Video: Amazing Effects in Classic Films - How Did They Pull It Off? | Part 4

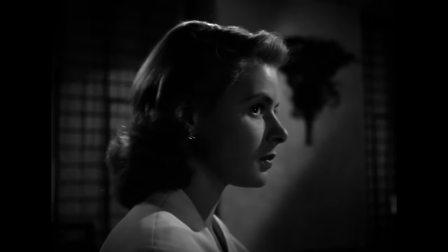0:01 The magic of film has been a lifelong obsession of mine, and horror effects go high on that list.
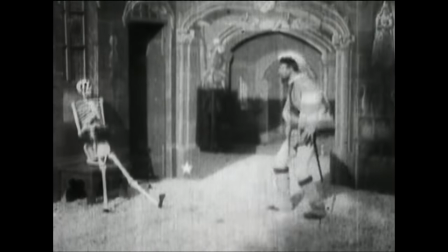0:07 From what's considered the first horror film made by the father of special effects, George Milius, to Karl Dreyer's impressive Vampyr from 1932,
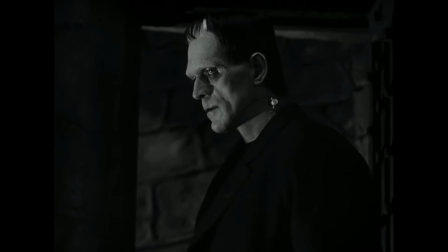0:15 the Universal Monsters, or the horror of the 70s and 80s,
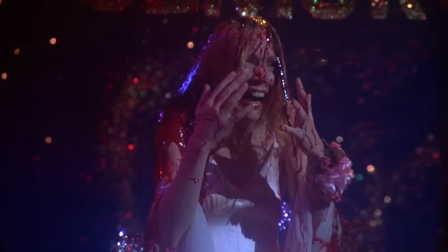0:19 special and visual effects have been instrumental in creating the things that go bump in the night and rattle around in
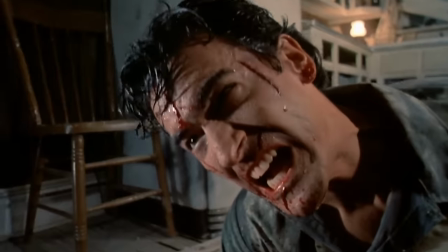0:25 our nightmares. So today, as always in this series, we're going to take a look at some work that utilized insane amounts of artistry and ingenuity and see if you can guess how these effects were done before we tell you. As always, you're going to watch a clip and then you're going to try to figure out how they did the effect in the time frame they did with what they had available to them. Okie dokes, and then I press play on the spacebar. Correct. Are you ready? I'm ready. And go.
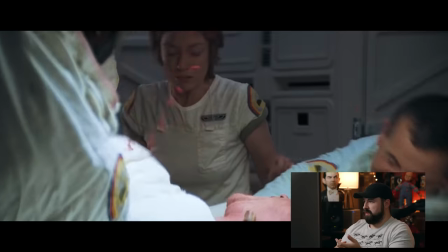0:53 This is me when I'm hungry. The blood spurt just looks like a squib. I mean, it works really well, especially on that first entry wound.
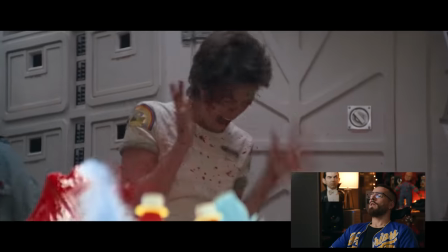1:01 That's not his body anymore. Yeah, isn't that where he's like hidden under the table?
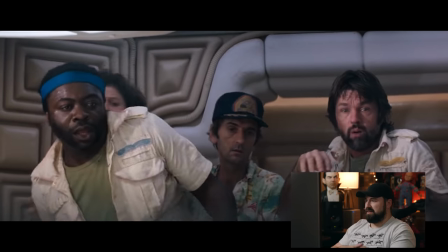1:06 Yeah, even over here, like the shirt's kind of stretched. It's for sure it's like a system, like he's maybe in the table or something.
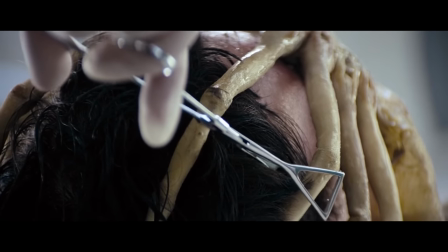1:14 Alien is easily one of the greatest sci-fi horror films ever made, with visuals that change sci-fi forever,
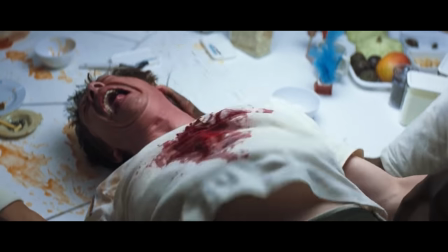1:20 and of course, this iconic moment of bloody horror that shocked audiences on its release.
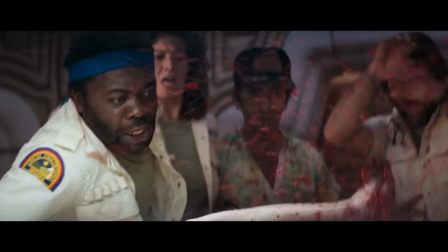1:25 More than likely, just as Josh and Justin did, you guessed how this was done, but the technique is still awesome nonetheless, and done in two shots.
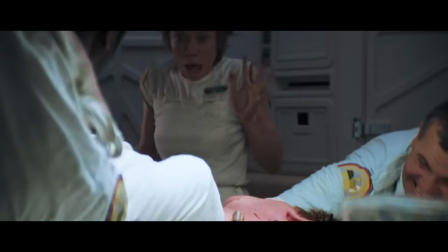1:34 First was that initial burst of blood behind the shirt, which was done with a tube and compressed air underneath his shirt.
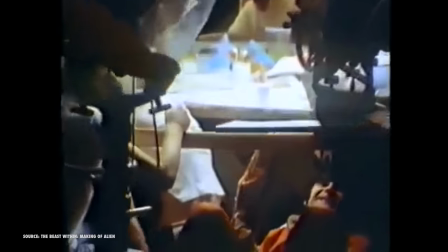1:40 After that, they cleared the set so that the actors couldn't see how they set up for that second infamous shot.
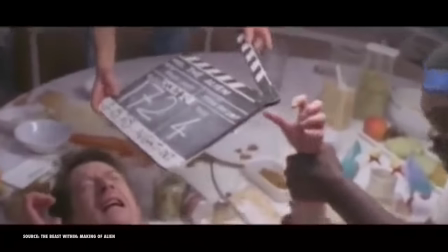1:46 Which was done in the same way that you've seen in many other films, where a part of the actor's body is above whatever the surface is,
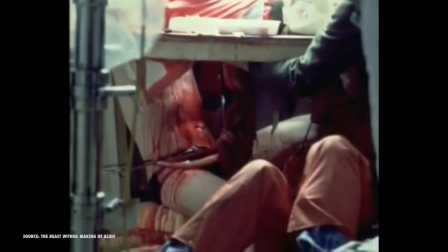1:52 while the rest of their body would be hidden underneath whatever that thing is. This way, the rest of the body on top can be a false body for whatever gory effects are needed.
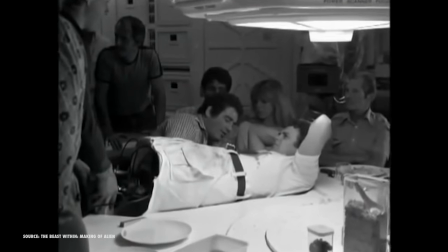2:01 In this case, John Hurt's head and arms are above the table with the rest underneath. This way, his torso could be replaced with that false chest that the alien could burst through.
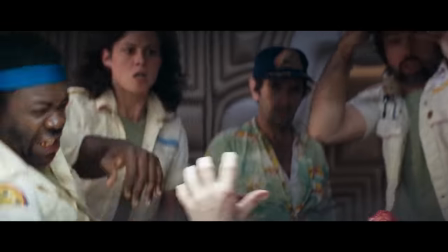2:10 And interestingly, the first quick shot of the alien bursting through but not breaking the shirt was a mistake.
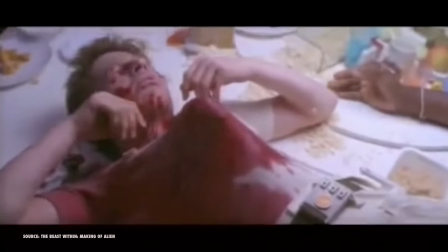2:16 The alien was supposed to break all the way through, but on the first attempt, it got stuck on the fabric.
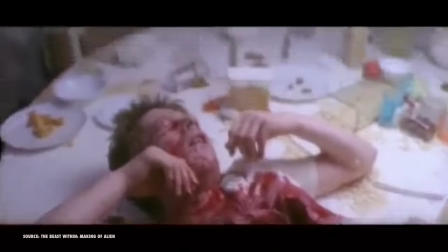2:21 But in the end, the mistake gave the editor more to work with and made the scene that much more intense.
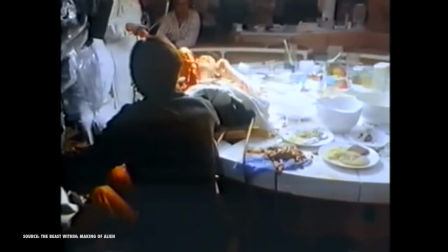2:26 Another fun fact is that while the cast knew generally what was going to happen, they didn't know it would be accompanied by a burst of blood that they would all be sprayed with.
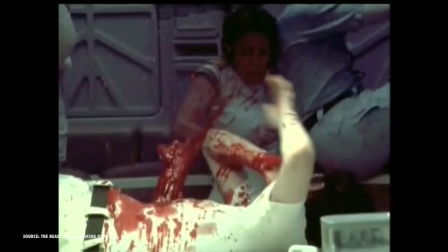2:35 So a lot of the reactions were enhanced by that actual shock of the brutality of the moment while filming.
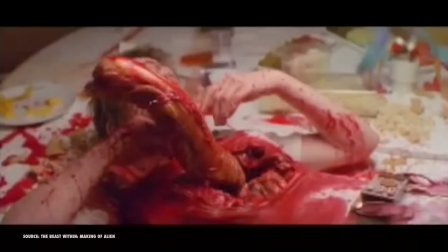2:40 Blood? No. Push it out, pump it, snarl, snarl, okay, and the head back,
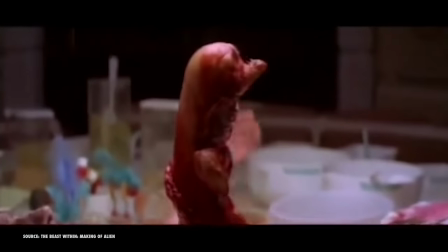2:50 snarl, go!
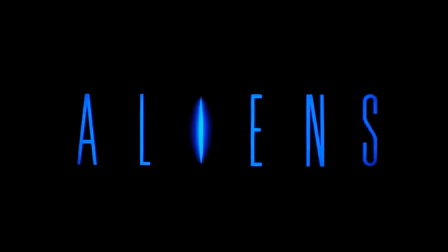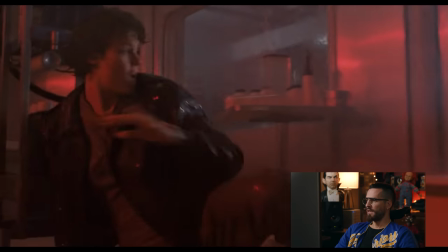2:58 That almost looked like the spider we killed this morning. Wasn't some of these animatronics, what year was, 86?
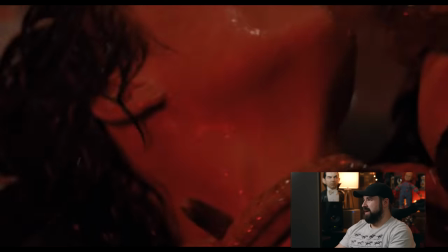3:07 Ooh, that thing looked like a weenie. I didn't like that.
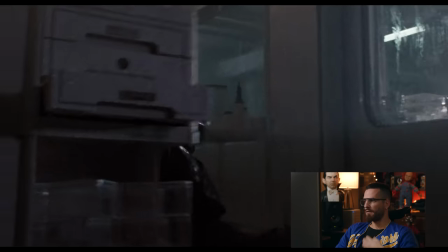3:13 Didn't they do the neck wrap, like, in reverse?
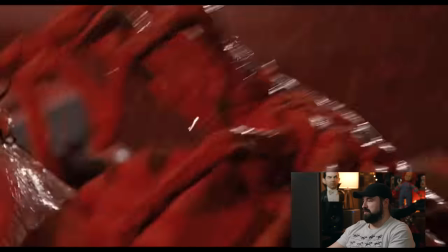3:15 It's running with a mixture of animatronics and puppeteering, and then the wrapping around the neck that looks like the shot's in reverse.
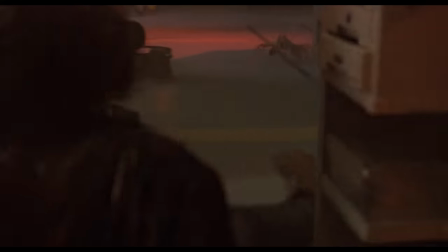3:23 While this shot isn't one of the most obviously impressive shots in the film, its execution and simplicity has always been one of my favorites.
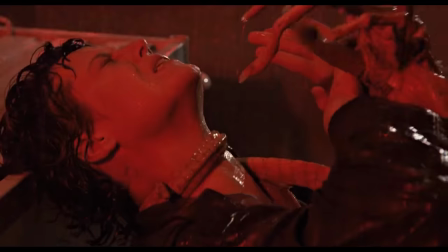3:31 And for me, this scene as a whole is the most intense in the film. Ripley and Newt locked in the room with two facehuggers somewhere in there with them.
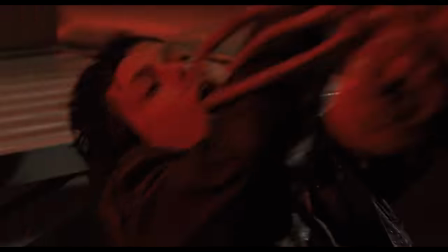3:38 But again, this moment of the facehugger jumping over the table leg is both effective and hilariously simple.
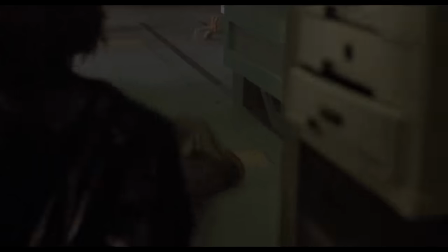3:44 The moment was done in three shots. First was the facehugger that could run, which was essentially a pull toy,
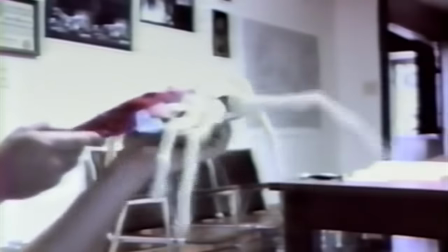3:50 with a wheel inside the body that would spin as it moved to make the legs move, and another wheel on the back that would do the same for the tail.
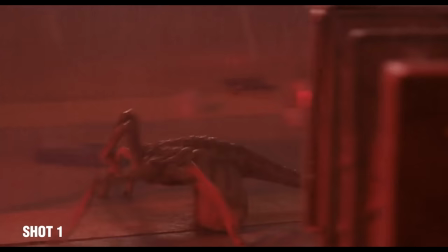3:57 So this first shot had that facehugger running up to this spot and would stop.
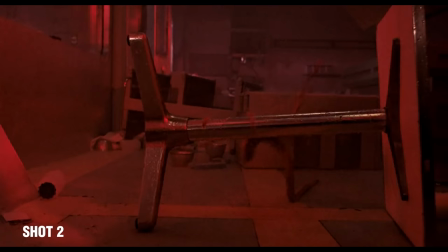4:01 For the second shot, they placed a rubber-only version on the table leg with a string attached so it could be pulled back down to the spot that the toy facehugger stopped at.
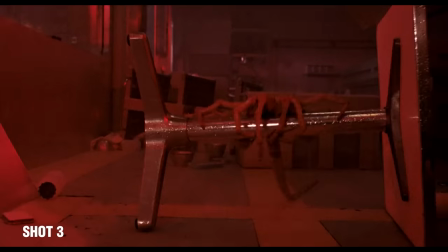4:09 The third shot once again started on the table leg, and again, they used a string to pull it toward the camera. In post, they reversed that second shot so the facehugger was jumping onto the leg instead of being pulled away from it.
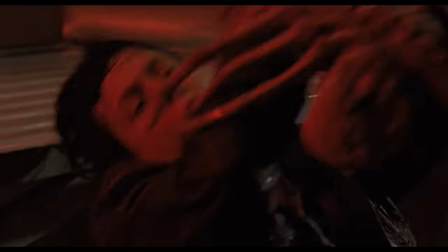4:20 Then they cut those three together very quickly to get their final moment. And that wasn't the only clever use of reverse photography.
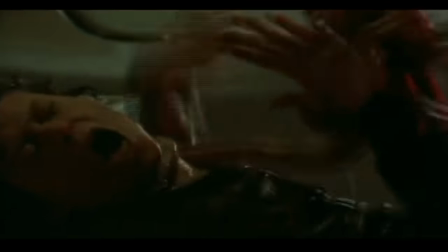4:27 The tail wrapping around Ripley's neck was done in the same way. In reality, they pulled the tail off, but in the final reverse shot, you get that great effect of it wrapping around her neck.
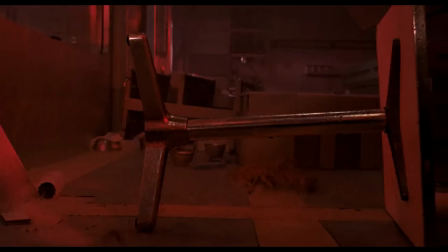4:36 But something that's fun here is if you go frame by frame, once it cuts to the third shot, you can see the string,
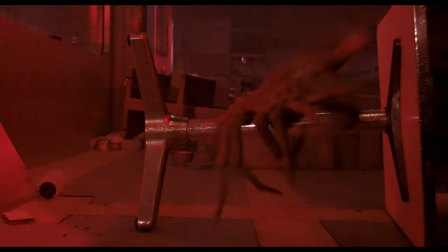4:42 a light change, and even things within the frame that have moved from one shot to the other. But in full motion, the shot still works great, and I love that.
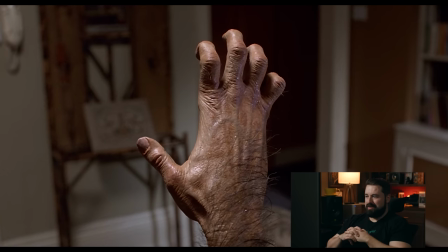4:54 I know this one. This one I know. The hand stretch is pretty fun.
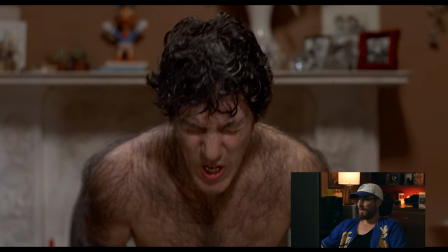5:01 Ass cheeks. Yeah, there's a lot going on there.
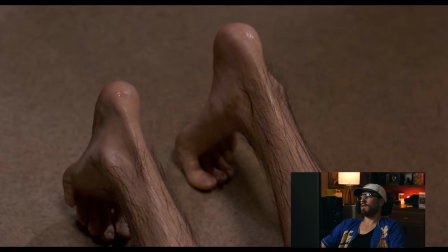5:04 Some it's just good makeup and some it feels a little animatronic with the ear, but with the stretching of the hand,
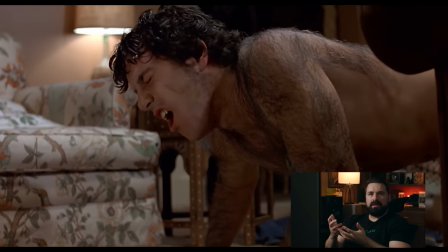5:10 that's the most interesting to me they just like incrementally did makeup on him and then
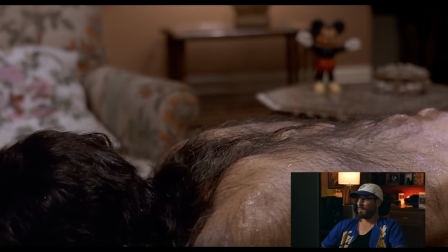5:16 like animatronic stuff too yeah but the blowing up of the back it feels like the same
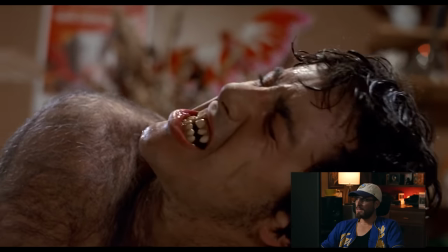5:22 idea that they're able just to have some animatronic things that can balloon like that similar to the chest burst scene the transformation scene in american werewolf
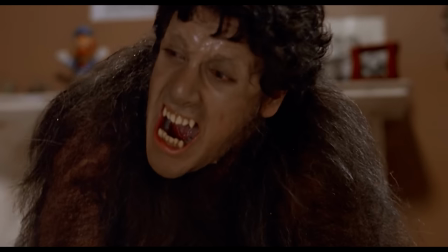5:30 in london shocked audiences when it was released in 1981 it was something that hadn't been seen quite like that at the time thanks to the incredible effects
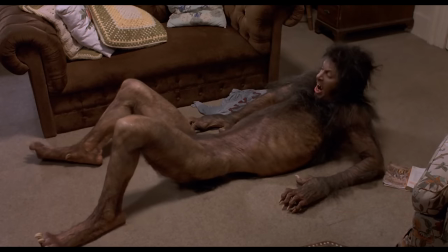5:39 work of Rick Baker.
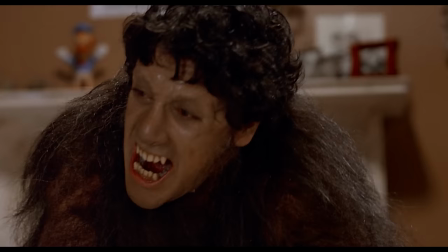5:40 To get the scene done, they shot it mostly in reverse order, beginning with the character fully hairy, then trimming some of that back, getting another shot, and so on.
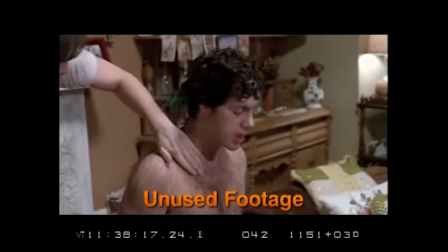5:49 And like Alien, it utilized some reverse photography as well, like with the close-ups of the hair growth.
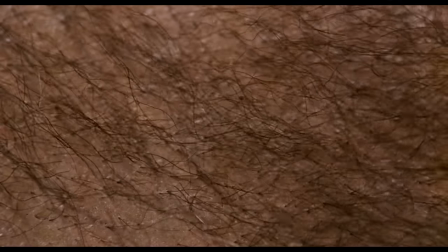5:54 With that, the hair was already through the prosthetic, and then they pulled it back so that they could reverse it in post and get that growing seamlessly.
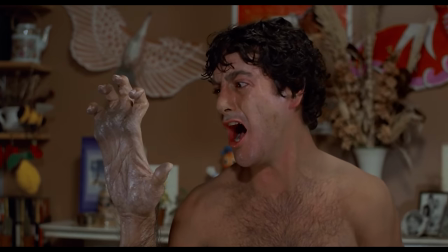6:02 But what really set this scene over the edge was seeing the character's body elongate and change into the beast.
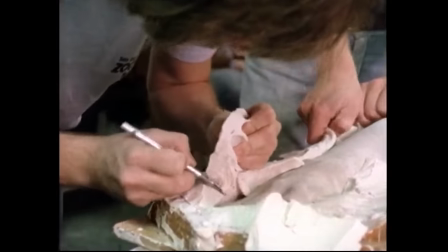6:07 This was done by creating prosthetics around mechanisms that would stretch the false body parts out as needed.
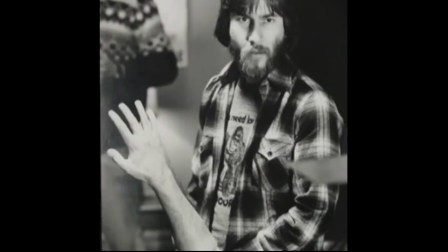6:12 So once again, this was likely done in a way you already guessed, but the artistry here is still incredible. And the thing that has stuck with me the most is something Rick Baker said in the behind the scenes.
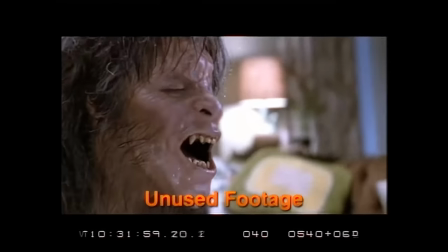6:22 The transformation didn't really take all that long to actually shoot the physical things and these change-o-heads that we made, you know, John would say action and it would go and stretch out and you go cut and it's like, okay, we've got that.
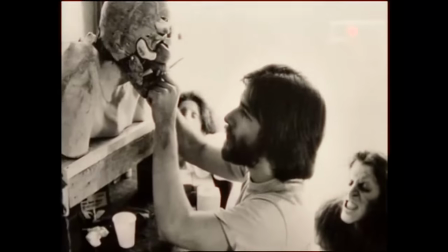6:33 And it's like, we've got that. I just spent months working on this thing and it took you 10 seconds to shoot it, you know? Well, I got it, you know? It's like, well, God, you know, it was like disappointing to think of all that time going into that. But then I went with my crew of kids, you know, to Westwood to see the movie when it came out with a real audience.
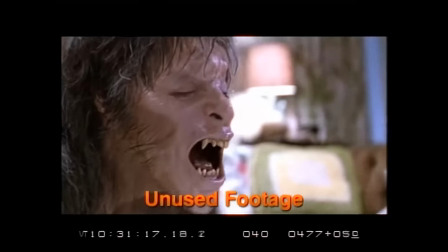6:51 And when that 10 seconds happened of that face stretching out, people stood up and cheered, you know, and it was like, all right, you know, this is why we did that. It's a very relatable thought, but in the end, this became one of the most memorable moments in cinema history. There's more to come, but before we get to that, I want to thank Musicbed, which Musicbed is one of the only brands I trust when it comes to storytelling.
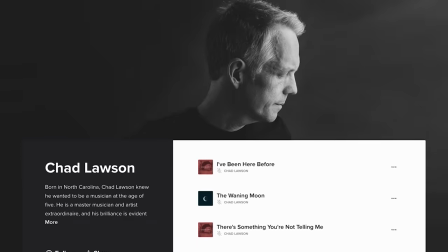7:14 There's tons of options for music that have helped push whatever emotion my story needs.
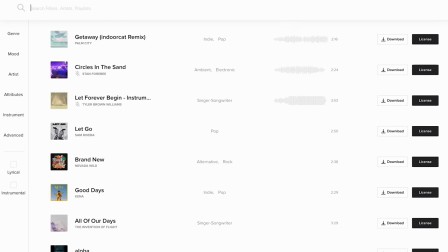7:19 And it helps that they have the largest roster of independent artists with over 40,000 songs that you will not find anywhere else.
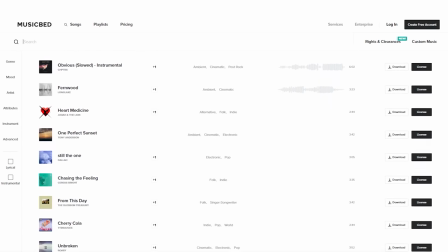7:26 They're also the most curated. MusicBed handpicks every artist in its exclusive roster, which are all curated for your film, TV, and advertising projects. So take your films and projects to the next level with MusicBed and you can hear the difference for yourself and sign up for a free account.
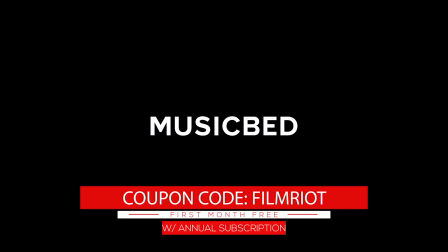7:41 And when you fall in love with it and want to upgrade, use the code FILMRIOT at checkout to receive one month free when you purchase an annual subscription.
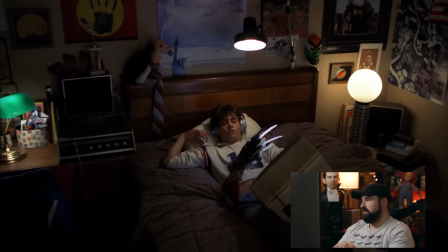7:52 Oh baby Johnny Depp, he's so weirdo. Homeboy sleeping with a portable TV on his scrotum.
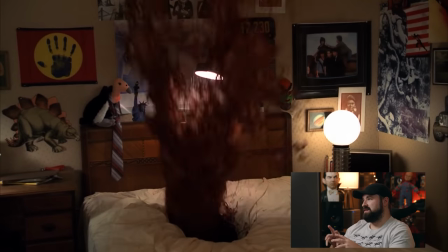7:58 I actually don't know how they did the blood, but my guess would be is that it's upside down and they're just pouring the blood in.
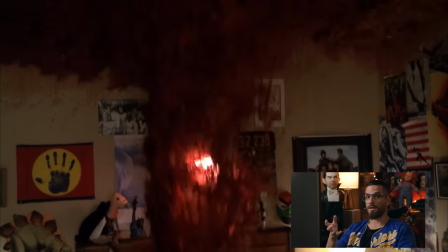8:06 That reminds me of Id. Feels like they just literally built a set upside down and then dumped the blood that way.
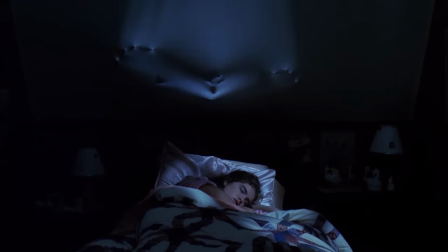8:14 I saw Nightmare on Elm Street when HBO was still doing those random free previews.